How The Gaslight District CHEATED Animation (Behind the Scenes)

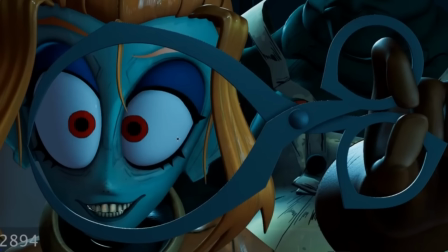By this point, I think I fairly got Mel on model most of the time. We got her being a bit cross-eyed here, and she would be cross-eyed regardless,
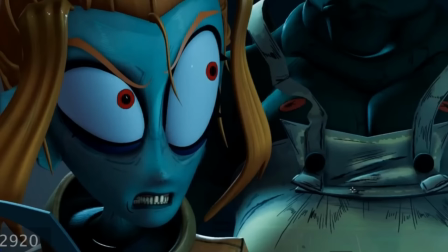just because she's looking at something right in front of her face. And I went over this in the video where I talked about how I got hired,
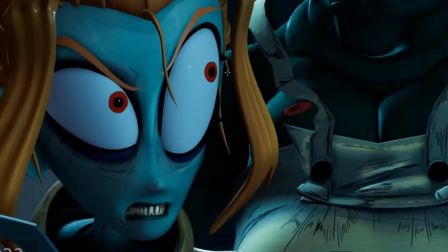but you know, just to bring it up again, a nice thing for characters is just eye darts.
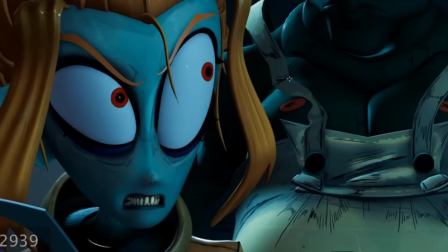It helps keep them alive in moments, and you know, shows a bit of thinking. There's that face line being used, right?
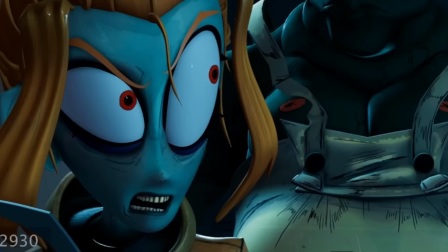A neat thing about this show, since it's so stylized, a lot of the times in CG, they're afraid to go fully what's called pixel locked. And what that means is the character is so still that over multiple frames,
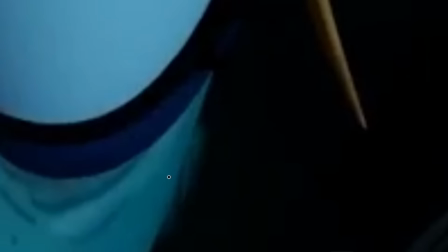they are not even moving a pixel. which you can see in Mel here largely.
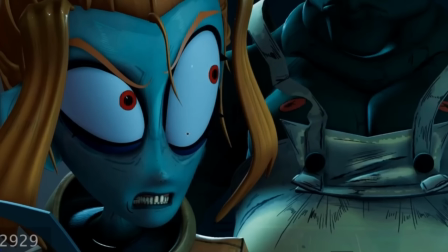This show, you know, we can do that. We can go pixel locked. In fact, it's encouraged because in 2D animation, we often hit a pose and we stay there because it's a lot of work to redraw every frame just to keep the character alive. So we want to lean into limited animation for this.
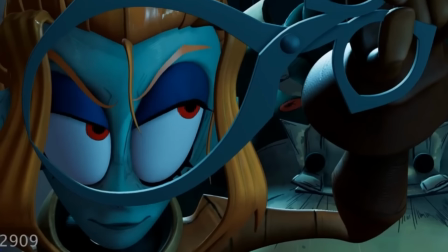So Mel sort of hits her pose here, and then her mouth does most of the movement.
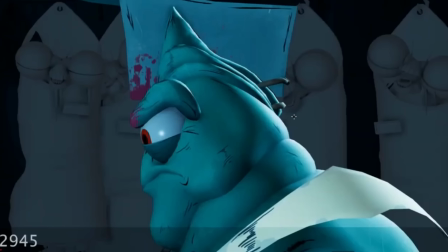And then she starts moving again. Same thing with Ken here, right? His whole body's still, but his eyes start moving first.
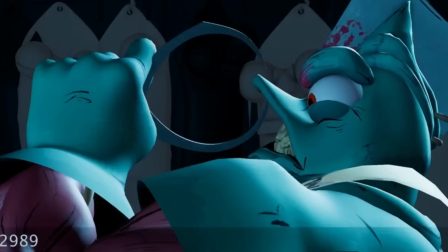And then this shot right here, actually, I really like it.
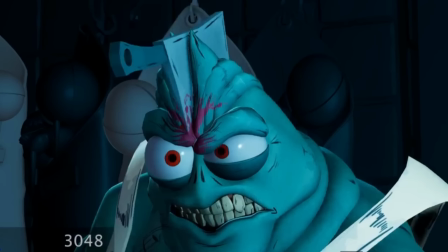I like some fun movements slash acting that Ken does, and the sort of face Mel makes in reaction.
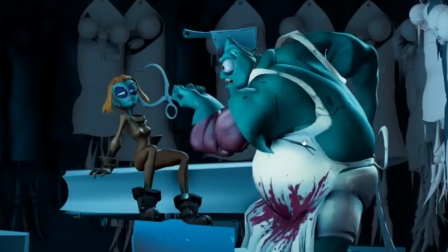And whose fault is that? And whose fault is that?
I'm gonna go into the scene because there's actually some fun cheating going on here.
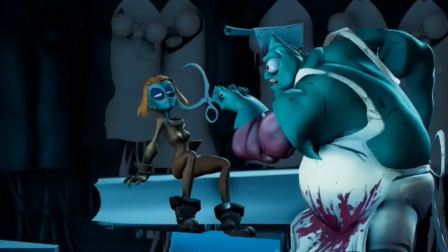It's actually really funny to look at. Maybe a little horrifying.
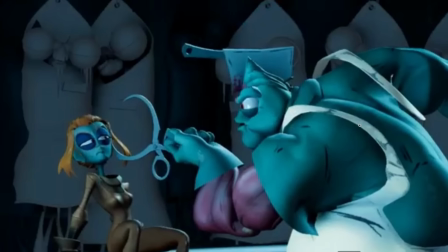But yeah, I really like the shake on Ken when he says, whose fault is that?
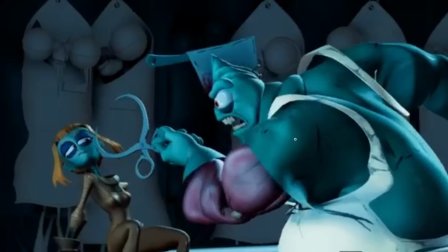Right? This little overshoot he does with his head. I just like it.
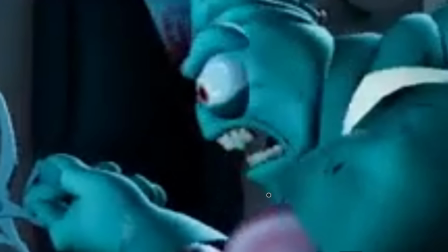And Nick really likes to try and get a strong silhouette. And what that means is there's a lot of focus on the outline of a character.
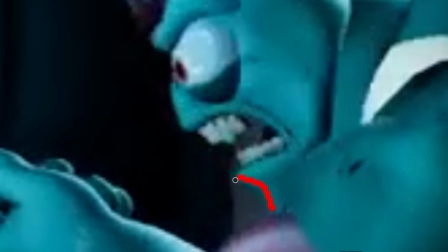So this isn't the best quality, so it's harder to see, but something realistically, right, we'd probably get his inner cheek here, right, filling up this negative space. But I pulled it back so we can very clearly see his profile and his mouth is open.
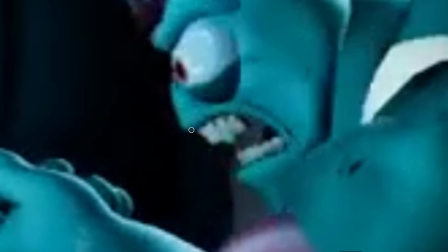And his teeth, since they contrast the skin, really help get this outline, which conveys a negative emotion typically.
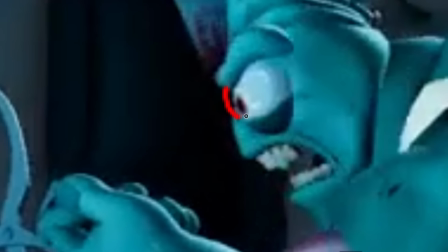Usually with Ken's model, you might see a bit of his other eye, but I cheated his eye backwards just so he wouldn't see it.
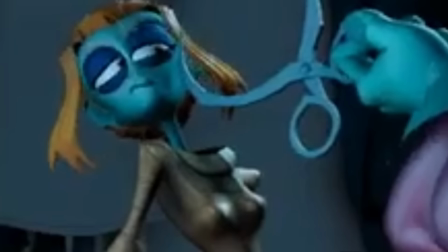Mel, there's no crazy cheating going on, but I just like the sort of look she has in her face as he presses the prongs against her face.
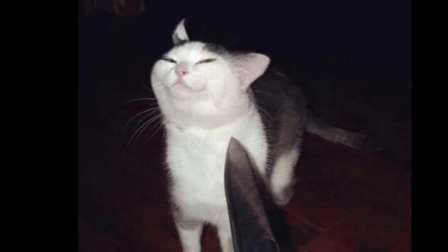It's like the cat meme where it has like a blade or something pointed at it, those sly cat.
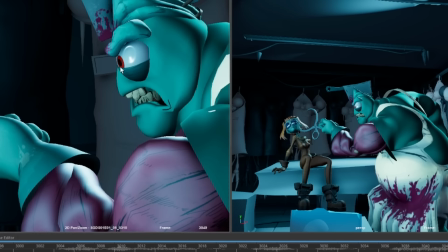Okay, so we have the scene open, right? And you can see Ken right here, much crisper than the video export I was showing you.
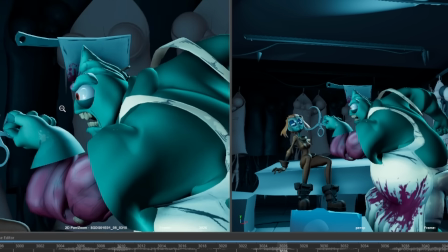We've got this side profile. What did I need to do to achieve that look?
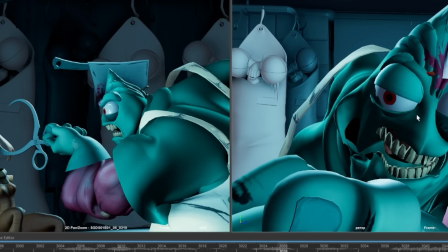Well, let's rotate Ken, and my God, he is looking like a creature.
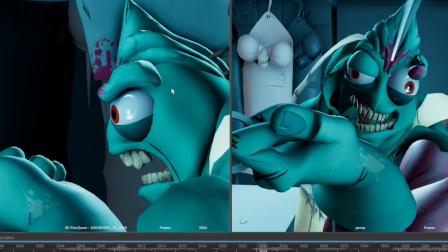Here's some more cheating, right? In 2D, I feel like we'd get this like strong shape with his brow,
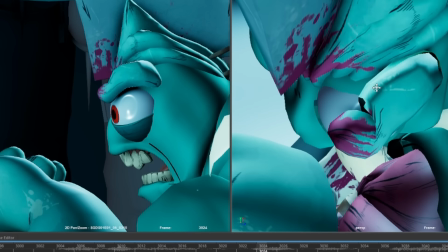but we don't really get that naturally with it, so I needed to rotate it so that it's perpendicular with the camera.
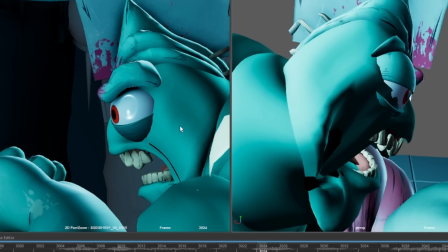And then his eyes pushed back into his skull, you know, whatever it takes to get the shot.
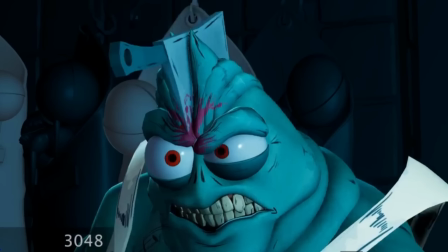I think it worked out well. Okay, the fun fact for this shot,
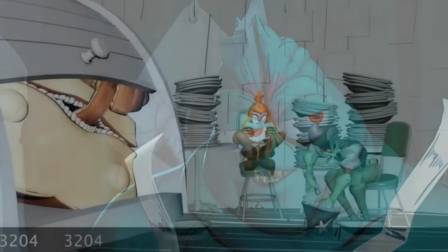I did an initial pass on it, and
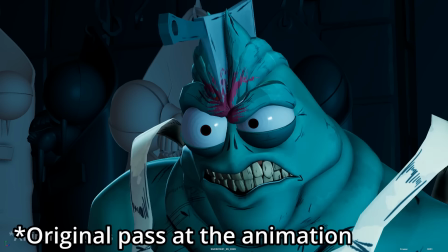Nick gave the note that it felt way too polished, too spliny, and what do we mean by that? Even though it was on 2s and 3s, he felt it looked too much like computer animation.
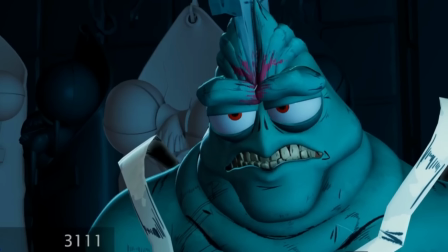And so, which is a reasonable no. The show has a look.